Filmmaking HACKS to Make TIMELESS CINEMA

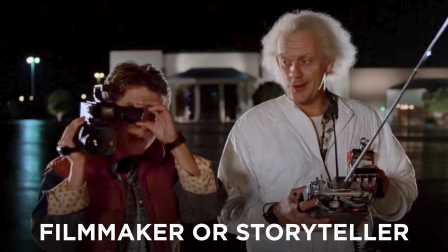(0:00)
Imagine being a filmmaker or storyteller rejected over 40 times, even with a Hollywood producer attached,
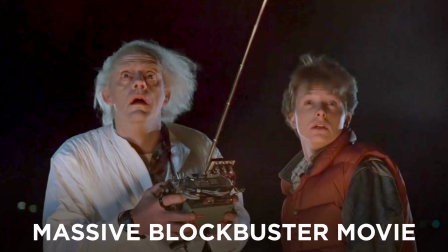(0:06)
before making a massive blockbuster movie nominated for 4 Oscars and featured in IMAX around the world. What's the secret that makes it all click, and can you use these tricks on your next film or story?
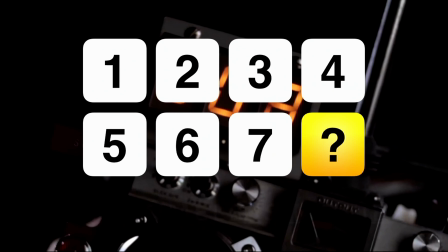(0:18)
We're going to look at 7 easy ways to create timeless cinema we found in Back to the Future,
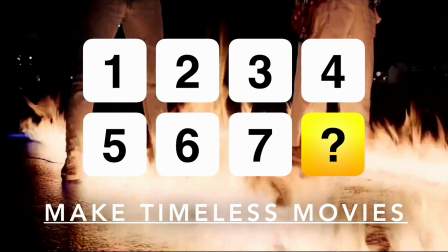(0:23)
so you can make a personal, powerful movie that stands the test of time.
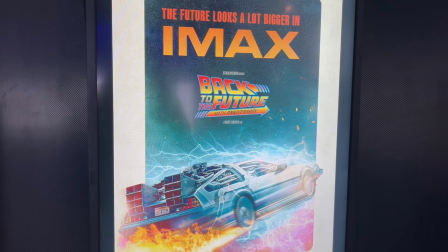(0:27)
And we got a chance to see this film on one of the biggest screens in Japan.
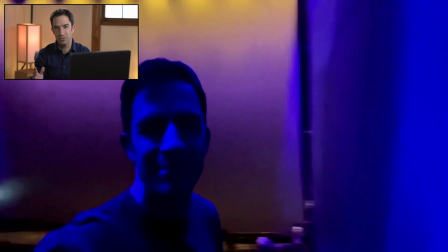(0:32)
It looked and sounded amazing, and we haven't seen this film in theaters since 2015 on Back to the Future Day, and want to share everything that we've observed when watching this film because your blockbuster is in the building blocks. So let's dive in. By the way, we put the script for Back to the Future in the description below, so you can check that out later. But maybe you've got a big idea or multiple ideas and themes. How do you weave all of that into a compelling narrative?
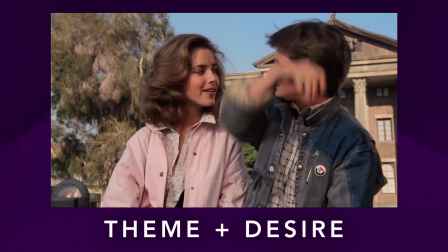(0:59)
Back to the Future has multiple ideas, themes, and desires all weaved into one central narrative.
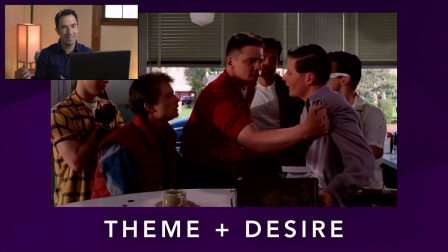(1:04)
And the cool thing about that is whether it's romance, getting the guy, getting the girl, or standing up to the class bully,
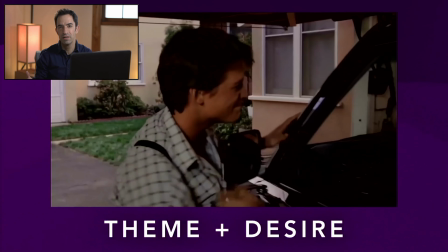(1:11)
or survival by trying to fix time and history, or getting your dream car so you can impress your friends,
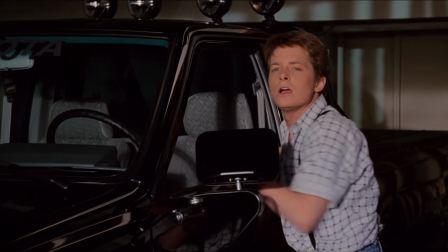(1:17)
all of these are relatable ways in for your audience to connect to, relate to your film or story. So if you've got multiple ideas, whether it's theme or desire, just find a way to work it into your narrative, and you'll see more access points for your audience to connect to your film or story. The opening sequence of this film is so impressive.
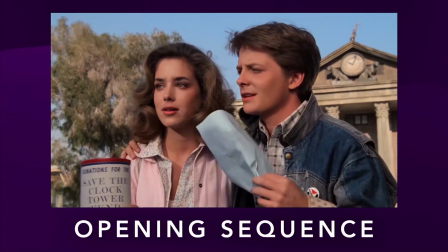(1:37)
It sets up so much critical story information and wastes 0 words.
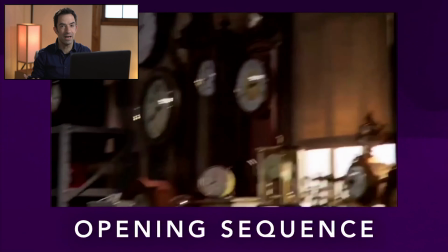(1:42)
Everything has value, everything has meaning. From the dialogue to the design, the visual elements, everything has weight and moves character forward,
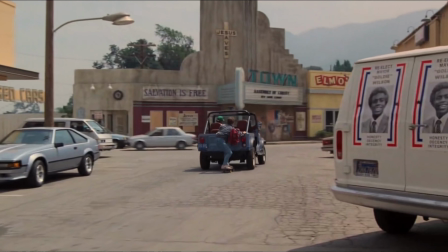(1:50)
moves the plot forward, and sets everything up so perfectly before he meets Doc with the DeLorean. So if you've got a lot of story information, make sure it's all laid out. Every beat counts, every bit of dialogue counts, every visual element counts for your film or story.
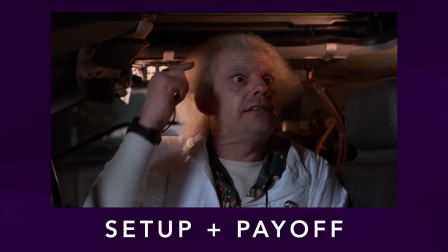(2:06)
Back to the Future is a masterclass in setups and payoffs and reverse engineering different story points and interesting moments in the story throughout the film.
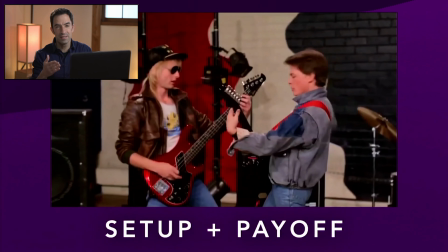(2:15)
The cool thing about that is you can do the same thing with your film. So saying you've got a great scene in scene 8, you set it up in scene 1.
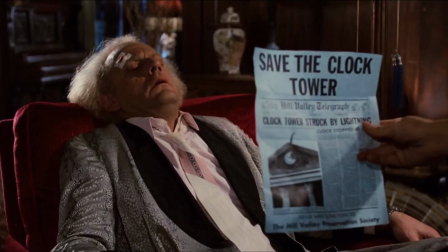(2:22)
But then something that's also in scene 1 gets paid off in scene 3 or 5, or something in scene 3 gets paid off in scene 5 or 6.
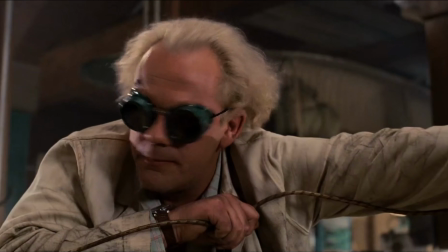(2:29)
And all of these different pockets of things that you set up are like dynamite that's happening on the roller coaster of your story. So as you're outlining, give yourself freedom to discover interesting moments throughout your film, set them up earlier in the film, and create an entire roller coaster of experience for your story.
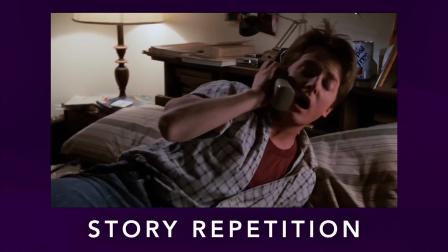(2:48)
One weird thing this film does is repeating story information and repeating story visuals,
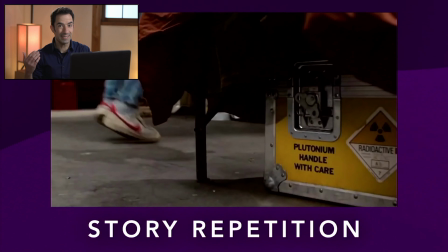(2:54)
noticing that some characters will say the same thing again in a different way,
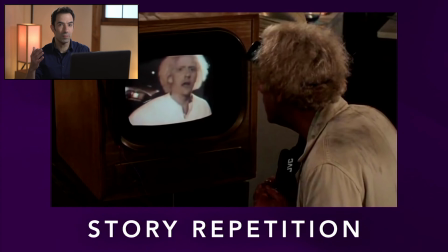(2:59)
or certain explanations of the story being told by a different character in a very fresh way,
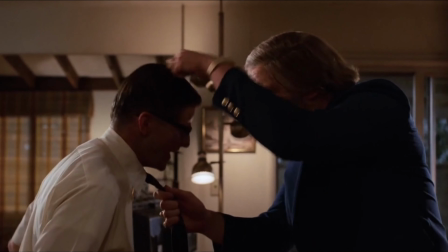(3:04)
or certain visuals being repeated.
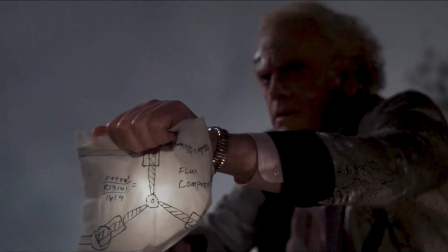(3:06)
And the only reason I can think that the filmmakers would do that is to make sure that the story is being transmitted to the audience, that the audience might be taking a lot in the first time,
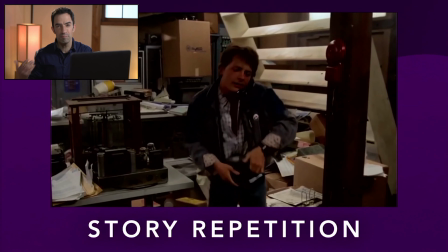(3:14)
they might need a second clue in. So if you've got a big story, big idea, big themes, go ahead and repeat story information. Have it repeated in a fresh new way, visuals, using story repetition to take your audience on the roller coaster of your film. But maybe you've got the perfect story sorted out. How do you translate it to the big screen?
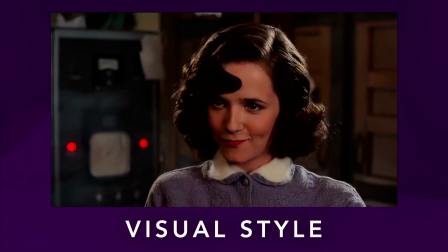(3:36)
Back to the Future has simple, clean, easy to understand visuals and cinematography throughout, whether it's the composition of the actors,
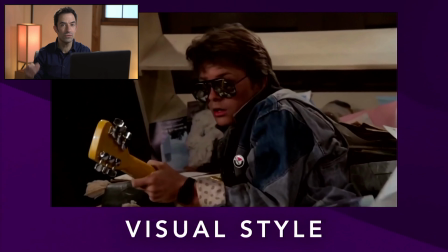(3:43)
placement of production design elements, all the visuals are help telling the story inside the frame. So when you're setting up your shots, go ahead and make the actors' placement as simple as possible,
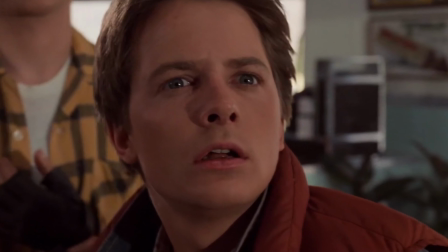(3:55)
production values, anything that belongs in, anything that doesn't belong goes out to help tell your story.
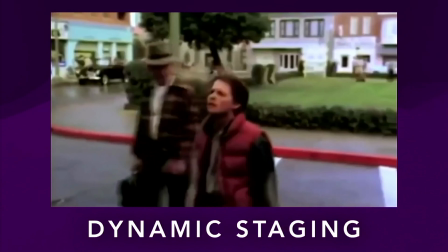(4:01)
But it's not just simple visuals or cinematography that makes the storytelling so dynamic.
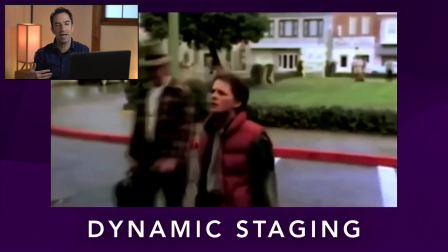(4:06)
You've got things like staging, where the characters move in the foreground, background, and interact with the environment to create depth and life for your story.
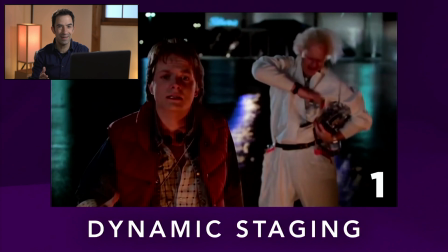(4:15)
For example, in the scene with the DeLorean just went back in time, Doc and Marty are interacting in the foreground and background.
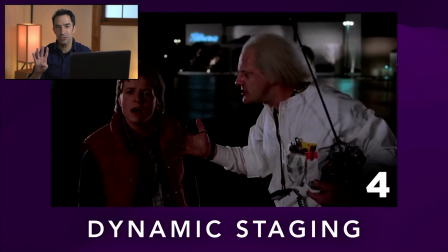(4:21)
It creates 4 completely different shots all in one camera setup.
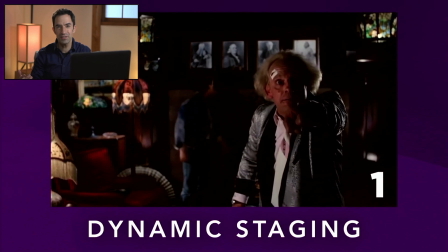(4:25)
Or the scene when they're at Doc's house, trying to figure out how to harness lightning and use the clock tower.
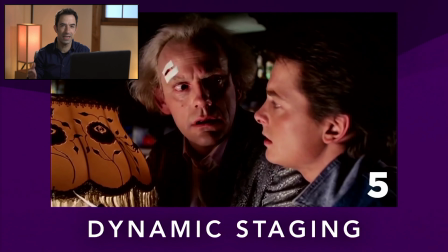(4:31)
There's 5 completely different shots all in one camera setup, and it makes it feel so alive and spontaneous.
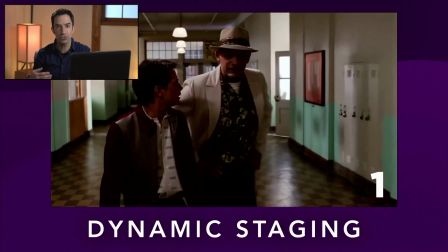(4:37)
Or the scene at the school when they're trying to figure out how to get the parents back together.
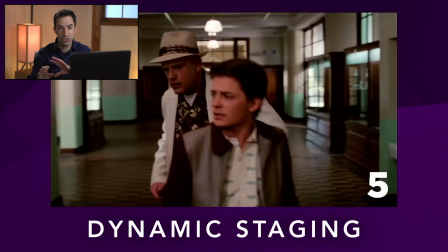(4:41)
There's 8 literally completely different shots just in the shot composition throughout this explainer scene. And it's so much more interesting than seeing everything play out and the characters are just talking. So you could try that on your next film or story.
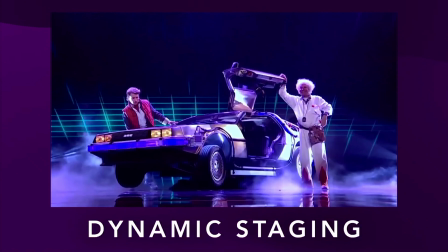(4:56)
It almost taps into the idea of doing theater And weirdly enough, this film actually got transferred into a musical.
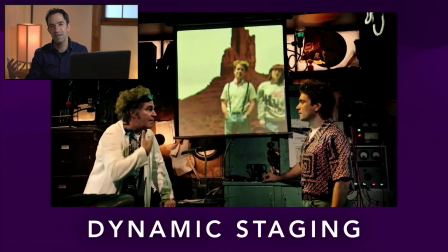(5:02)
And it's weird seeing these shots next to each other because they both have that sense of theatricality of things unfolding right before your eyes.
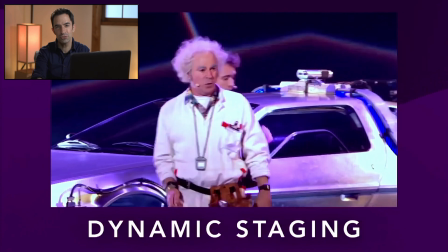(5:10)
So if you need to, try using something like theatrical staging to create depth and dynamic for your story. And if this has been helpful or inspirational so far, go ahead and clap the like button so we can reach other filmmakers, storytellers, and new friends like you. But really, what if classic techniques like staging feels a little repetitive?
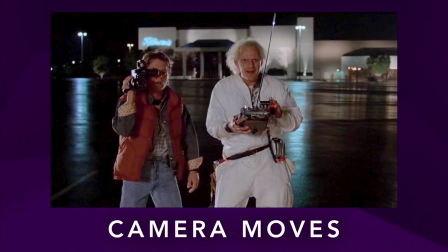(5:32)
Back to the Future picks just the right moments for certain camera techniques and dolly moves throughout the course of the film.
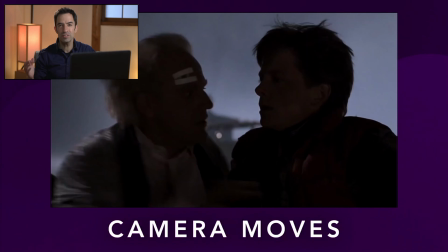(5:39)
If you're familiar with the story, you'll notice that some of these moments are pivotal,
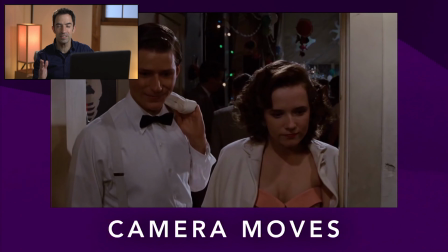(5:43)
emotional moments throughout the course of the film that they're using just a dolly move in that specific part of the scene, and it makes those moments pop. So when you're doing your shot design and planning your cinematography, think about a specific camera angle, lens,
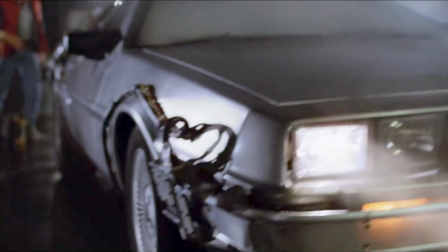(5:57)
or dolly move, camera move in or out of the frame to make those moments pop throughout the course of your film. But what if you've got great camera angles or shot design? How do you make the performances pop?
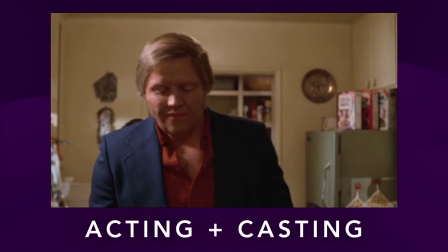(6:10)
You might remember Back to the Future as a simple story with simple characters, but seeing this film in IMAX,
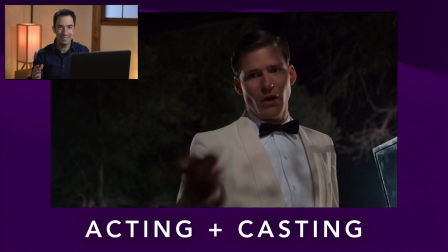(6:17)
I was blown away by the acting and the subtlety of this film. As a trained
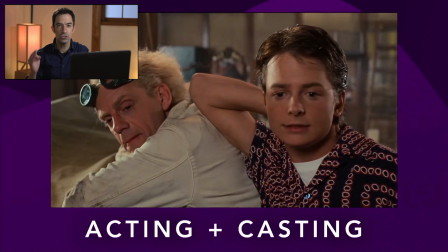(6:21)
actor, as a trained director, there's so much nuance and subtext going on between the lines.
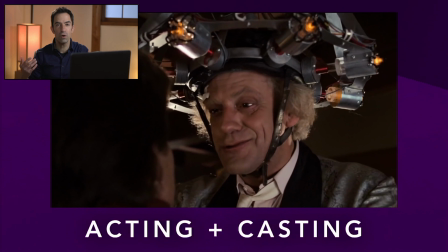(6:26)
It makes the film feel alive and so honest. Every performance in this film is so honest. So when you're directing your film, no matter how simple the dialogue, no matter how simple the story might seem,
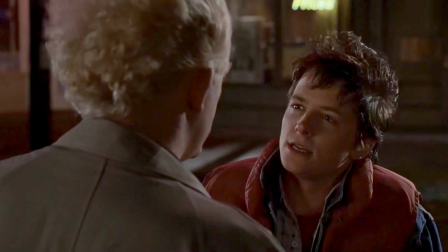(6:38)
find actors who can fill in that subtext and give direction that can flesh out all the different beats and everything happening between the beats for your story. But what if you've got great actors and don't have budget for things like CGI or special effects?
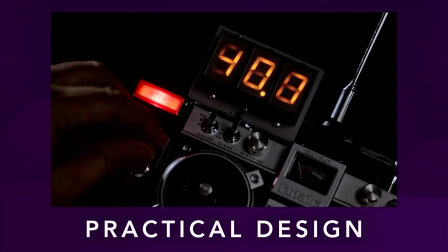(6:54)
Part of what makes this film feel so timeless is its use of real props and real things that the actors can look at, touch, and interact with.
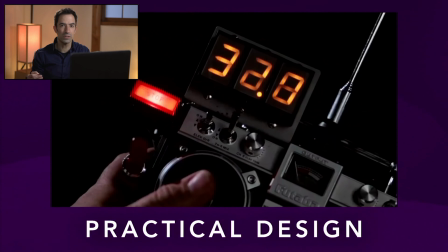(7:02)
If you're creating a sci-fi film or genre film, try to make everything as real as possible, practical effects, practical props the actors can use. If you're doing a sci-fi, try to get all your graphics in camera, on your phones, on your screen, so that the actors have something to look at.
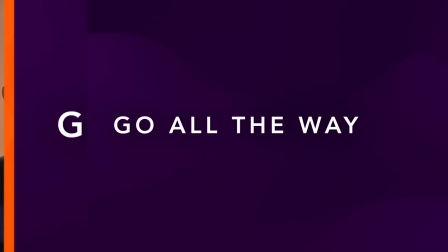(7:17)
It's going to look that much more real for you and for the audience. But if you're gonna create a genre film, just go all the way with it.
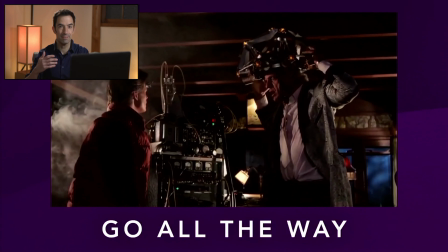(7:26)
Think about it. Back to the Future is really just a period film dressed up as a science fiction film.
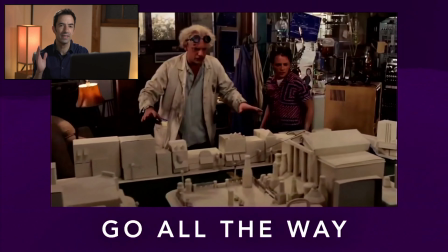(7:32)
But it's all those little elements they wrote into the story that make it feel like a timeless sci-fi classic, like the sci-fi comic book,
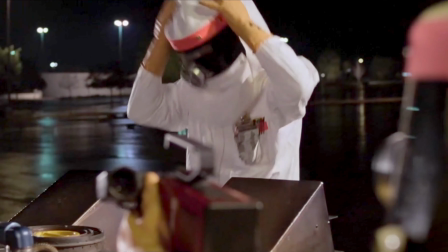(7:39)
the novel, the character likes watching sci-fi, Doc is a scientist doing science experiments the entire film.
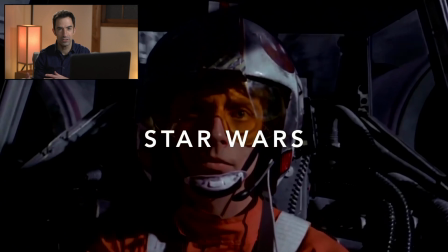(7:46)
Imagine something like Star Wars, where they don't go to space, or they don't have dogfights with a Death Star.
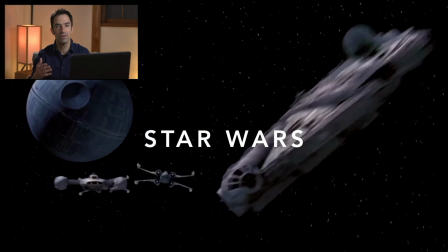(7:52)
All of these things feed into the concept of Star Wars. Something like Inception.
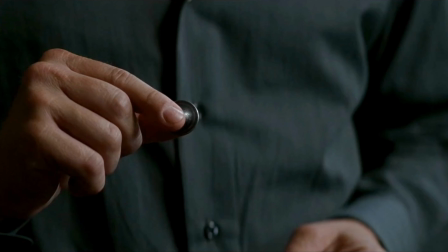(7:57)
Conceptually, it could have been a lot simpler. Maybe all of it happens off camera, but no.
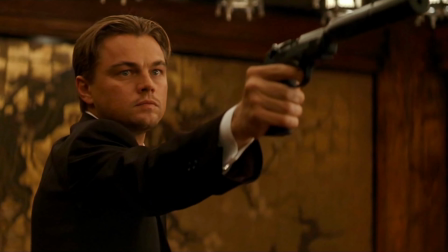(8:02)
Cobb is a dream specialist, and his trauma is related to actually performing Inception.
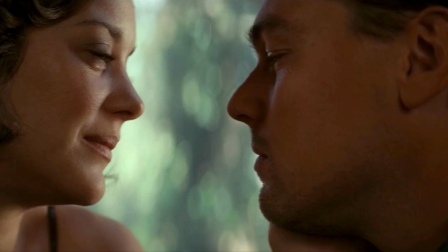(8:07)
And who haunts his dreams? It's the wife from the trauma. Or something like The Matrix.